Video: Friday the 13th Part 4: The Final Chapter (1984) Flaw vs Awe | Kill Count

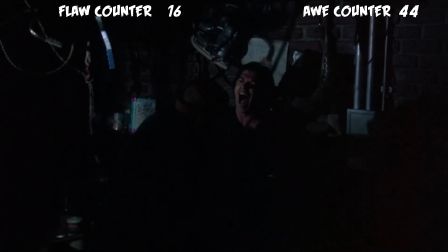(20:45)
Jason. And we get this moment.
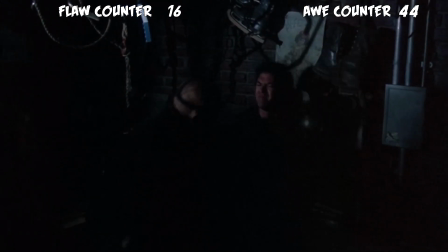(20:50)
Some fans have mocked this, but if you listen to some real-life 911 calls, chances are you've heard people shocked realizing they're about to die. And they say something similar.
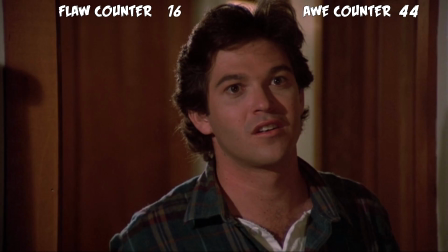(21:01)
I mean, it's brutal. It gives me a little bit more respect for this scene.
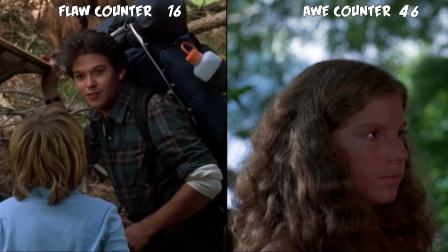(21:07)
and that's it for rob it unfolds a little weak it's a good concept but it feels like they didn't even use the character the best that they could on
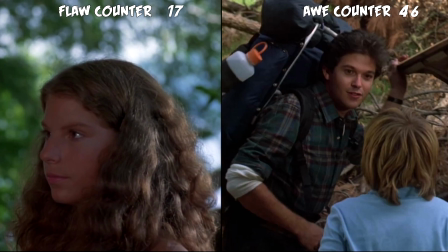(21:16)
the flip side he's a good fake out for viewers thinking he's got backstory he's got to be important somehow and trish is at least safer with him once he's swiftly eliminated from the equation she's in serious trouble
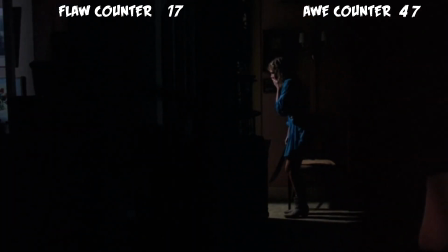(21:32)
surely she's gonna run away okay after the initial shock then she's gonna run away okay maybe
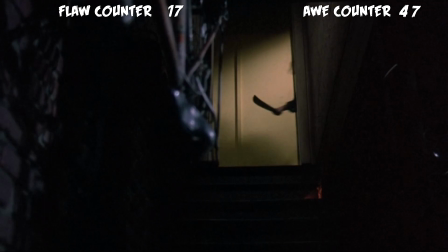(21:39)
she's gonna make sure rob's dead and it's hopeless and then she's gonna run oh come on it's a basement where do you think
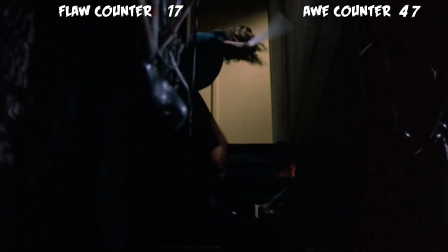(21:47)
jason went i've heard the director talk about how he wanted the characters to do things the audience
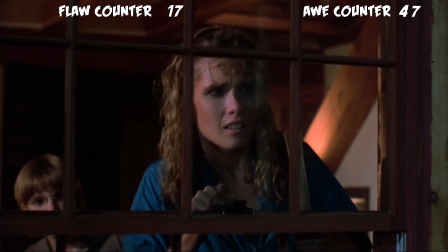(21:52)
would yell at them for but here i gotta strongly disagree when it is something so
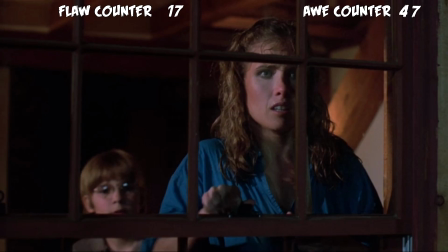(21:58)
stupid we end up holding it against them therefore not liking them or not liking them as much remember
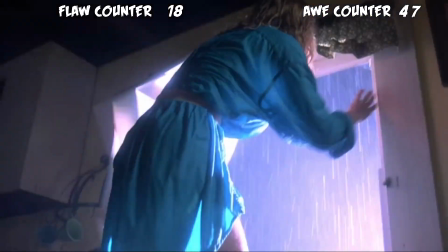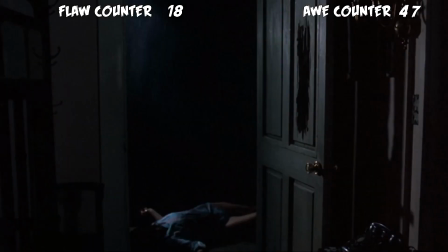(22:14)
when i talked about jason being in the basement this whole time well then who the hell put her body here we follow them to this house to this very door the front door with the damn yeeted axe hole in it jason is in the basement with rob unless there's a separate basement entrance
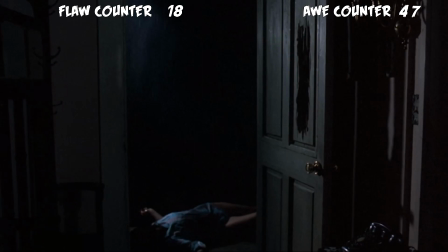(22:30)
and even then that's still questionable this was poorly done plus you
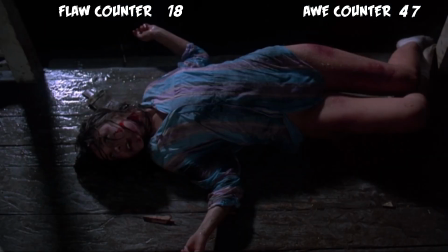(22:35)
seriously gonna tell me she can't step over the body so she smashes a fucking
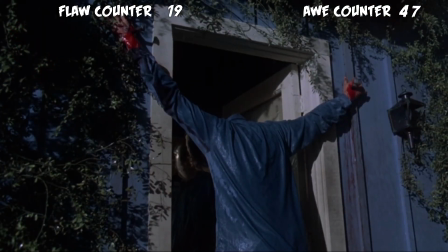(22:40)
window see that's great it is the party house so he hangs them up like party
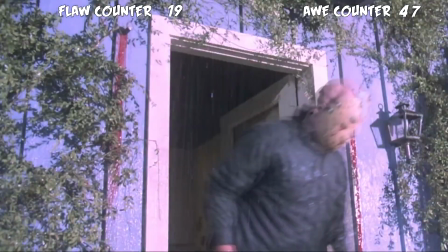(22:44)
decorations parties over bitches at
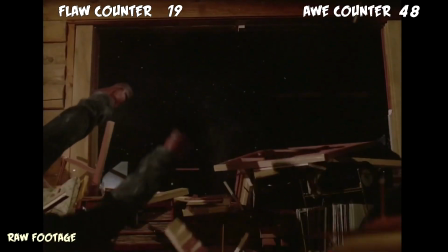(22:49)
this point in a friday the 13th movie a body usually dead once alive must come
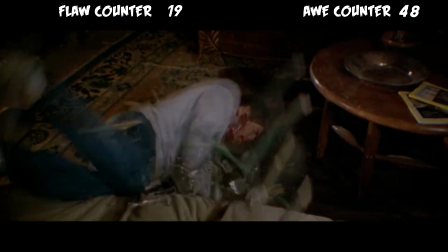(22:56)
through a window and they look better each time they do it oh
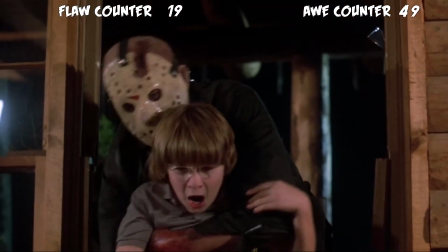(23:04)
shit they gave us both dead and alive coming through the window i love it this is where it gets intense and it becomes a rush
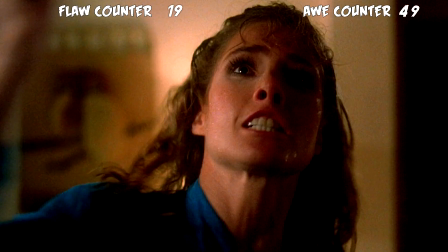(23:11)
she frantically whacks him with the hammer there's a great sound against his hawk
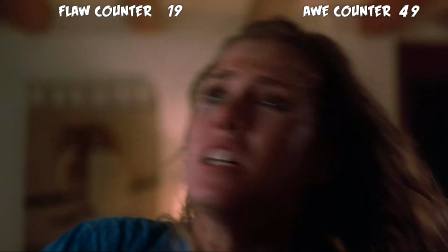(23:16)
until she thinks to use the other side to do a little more damage.
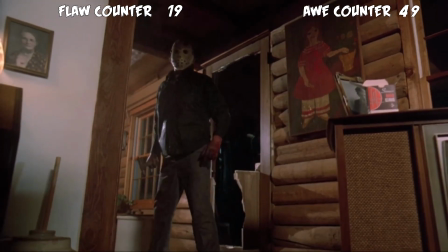(23:25)
You bet your sweet potato ass that's awesome. So is throwing the hammer with so much force it smashes into the drywall.
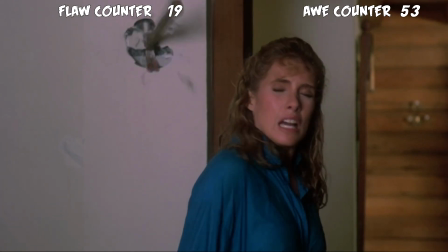(23:35)
Unfortunately how they tricked the shot was to use a wire to guide the hammer and instead of using it at either end
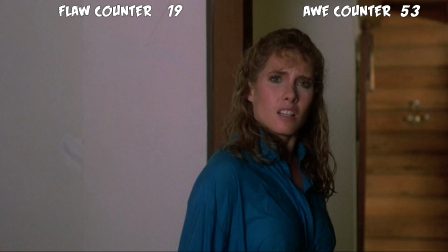(23:42)
so it looks proper digging into the wall they used a flat top so it unconvincingly sticks there.
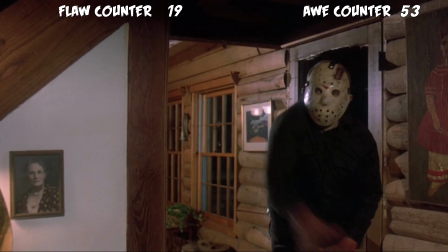(23:49)
Plus there's good lighting here so why isn't the actor wearing a partial face piece around the eyes?
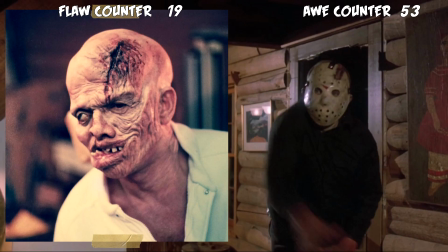(23:55)
Here Jason has some nice clean eyes. So what the fuck is this later?
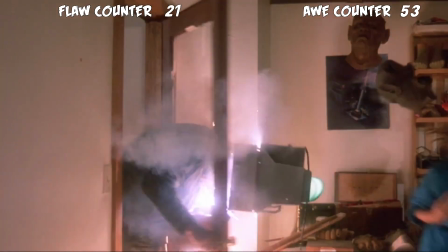(24:02)
Clean up your room. Damn. I guess they didn't want to clean up their room.
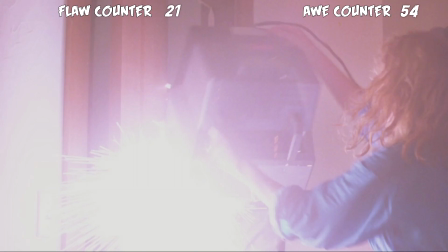(24:09)
But those old TVs are pretty damn solid. I don't know why Hollywood was obsessed with easily breaking these TVs over people's heads. For a minute there it was in like every movie.
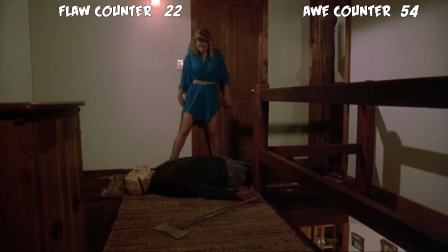(24:23)
This is a tense slowdown. It's good to let the highs and lows flow.
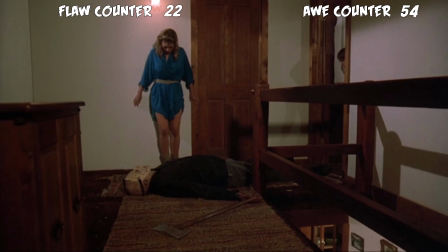(24:29)
So once Jason is down, Trish doesn't act dumb, assuming he's down for good.
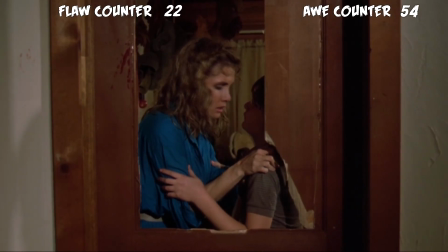(24:34)
The tension builds as she tries to sneak around him, just enough to lead him away from Tommy, knowing he's eventually going to get up.
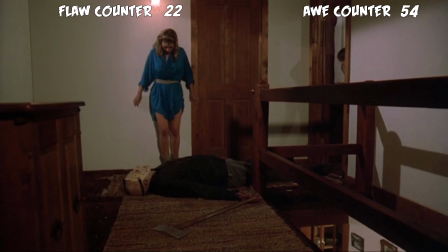(24:41)
I like to view this like Jason is playing dead, especially since he slowly goes for the handle.
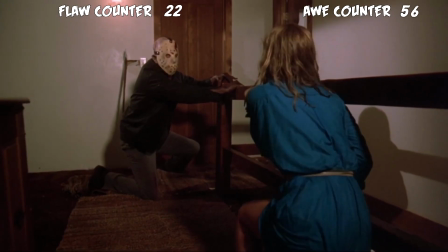(24:49)
Seriously, the visible eye in good lighting is an oversight that shouldn't have happened.